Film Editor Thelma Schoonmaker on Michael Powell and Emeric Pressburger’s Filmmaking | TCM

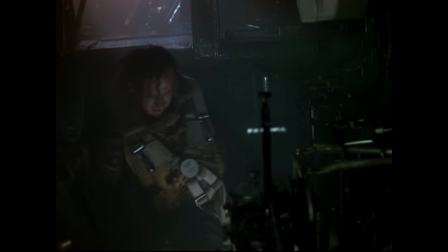749s
It's one of the most amazing sequences you've ever seen. And it's done so simply.
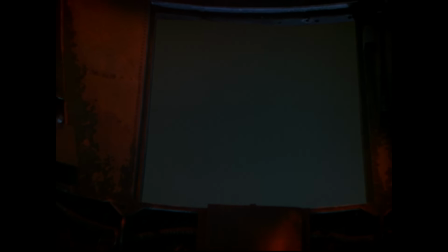753s
And it's so powerful because it's just packed with emotion.
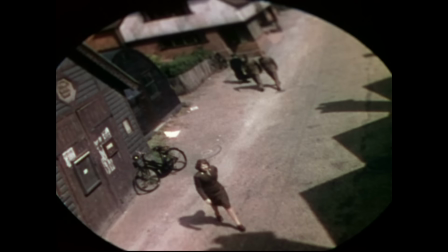762s
Michael loved making the movie. It's his favorite because he could be a magician. He could create heaven and earth.
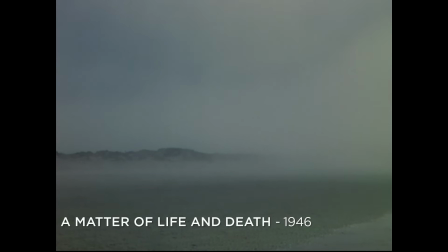768s
And so heaven and earth are constantly being cut back and forth between.
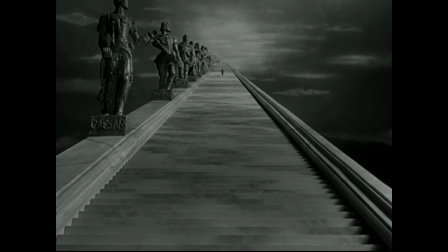774s
And Emmerich said, we have to make heaven black and white and earth in color.
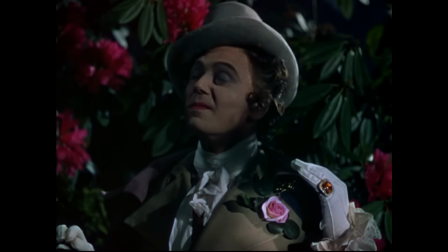779s
Jack Cardiff, the magnificent cinematographer, had been trained in the Technicolor lab, so he understood Technicolor very deeply. And he said, we'll make the black and white by using Technicolor, but we won't put the dyes on.
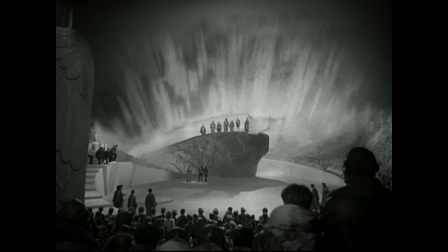794s
And so the original nitrate prints have this beautiful pearly quality of what heaven looks like.
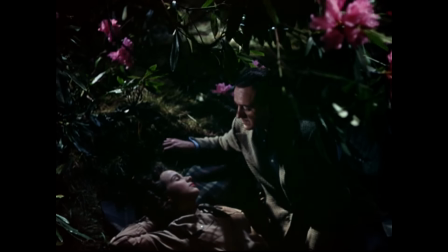799s
And then when you come to Earth, it's just this roar of color, which is gorgeous.
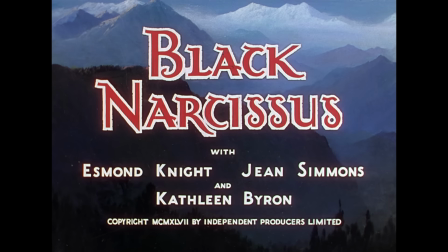808s
Black Narcissus was startlingly made in England. It's just a rich evocation of India.
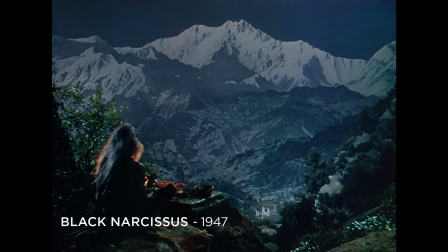814s
But Michael knew that if they went, it would be too expensive, too difficult.
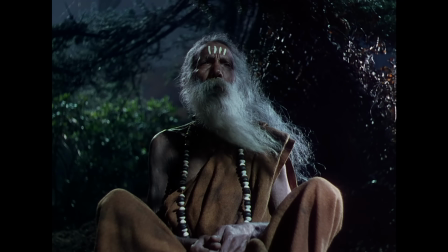819s
It was the end of the war. Everybody wanted to be home. And so they decided to shoot it all in England in a magnificent set designed by Alfred Junge.
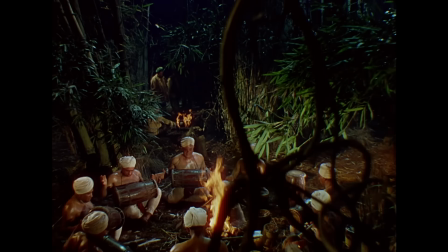829s
So all of that exotic Asian feeling was all done in England, which is really astounding.
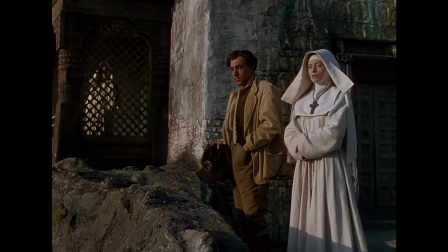837s
And then with visual effects, they created the feeling of the Himalayas behind them.
Do you notice a change in us since we came here?
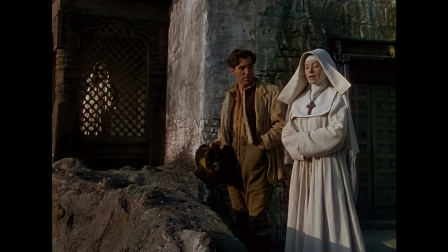846s I notice a change in you. Am I very different? Yes.
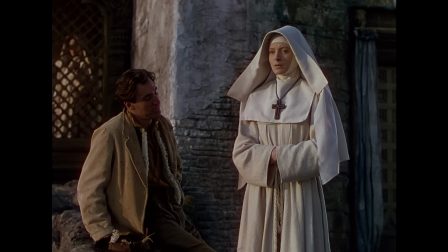855s You're much nicer. Nicer? You're human. Human. Yes, we're all human, aren't we?
Michael was not entirely happy about the movie, although it was very, very successful.
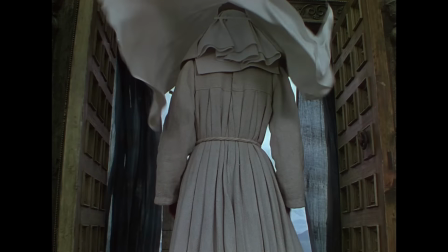871s
It was based on a novel, and he felt that they were beginning to go astray from the beautiful original ideas they had.
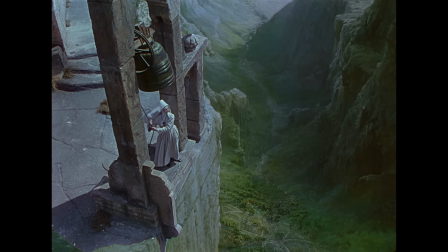879s
But it's a highly successful film, won an Oscar for cinematography, one of the most beautiful films ever shot.
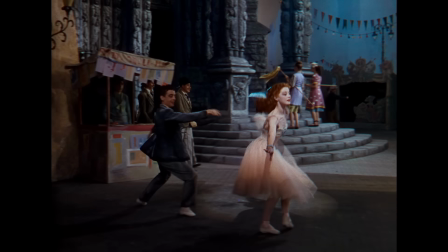890s
the red shoes is an astounding artistic achievement the story was originally written
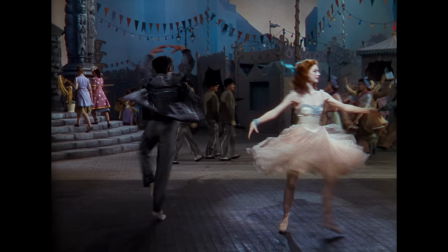895s
by emmerich when alexander quarter was married to merle oberon and he wanted a part for her
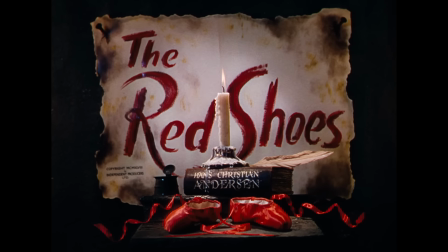902s
and he based it on the hans christian anderson story about a woman who dances to death because she desires these red shoes and the red shoes carry her to her death he thought it would be a great part for merle oberon but she was not a dancer they would have had a double play the part The film never got made because World War II broke out.
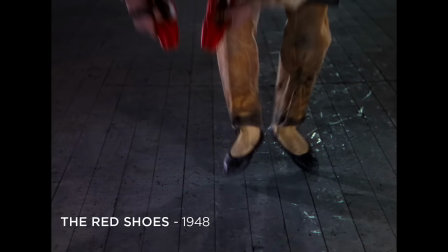920s
So later, after Black Narcissus, Emmerich said, why don't we try and revive this?
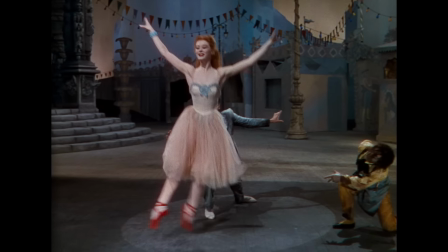926s
And Michael said, only if a real ballerina plays the part. I will not have a double.
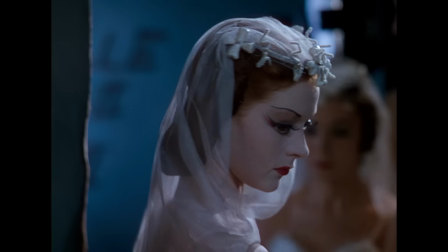931s
And not only did he find the beautiful Moira Shearer,
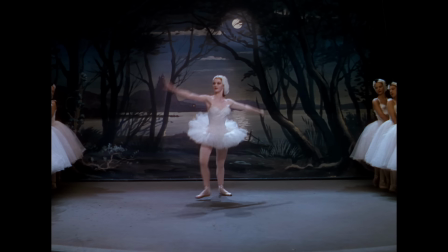935s
but he peopled it with real ballet dancers, and that's what makes it so vivid and believable.
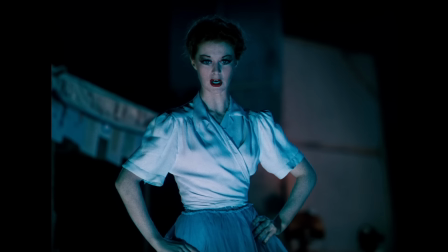941s You come in on the second beat. Impossible. One, two. Tia, Tia.
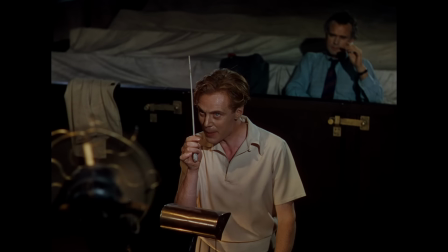947s It's quite simple. You see this, Becken? Yes. Well, follow it!
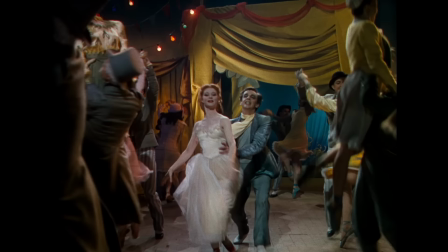957s
The movie was hated by the rank organization. They had approved all the other films that Powell and Pressburg had made.
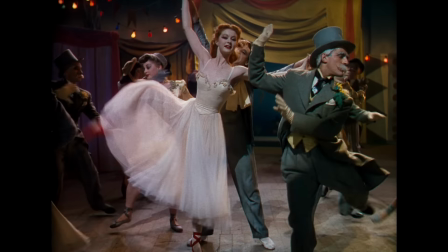965s
Black Narcissus was a huge hit. But they were horrified by what they saw of these ballet dancers.
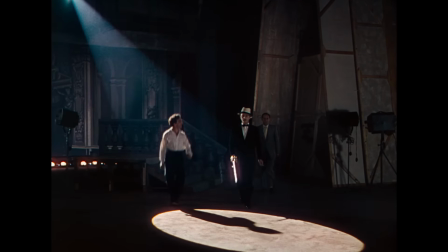973s
They said, we are no longer going to let you make films that you choose to make anymore.
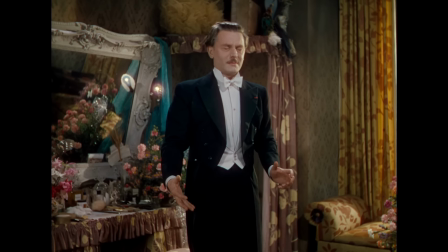978s
We will tell you what to make. And Michael and Emmerich said, nobody ever says that to us.
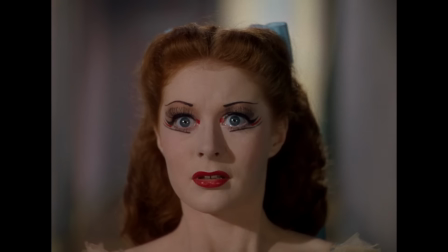983s
And they left, which was the end of a wonderful period of filmmaking. Rank then tried to destroy the movie. They gave it no premiere. They put it out in the provinces briefly and then yanked it from distribution.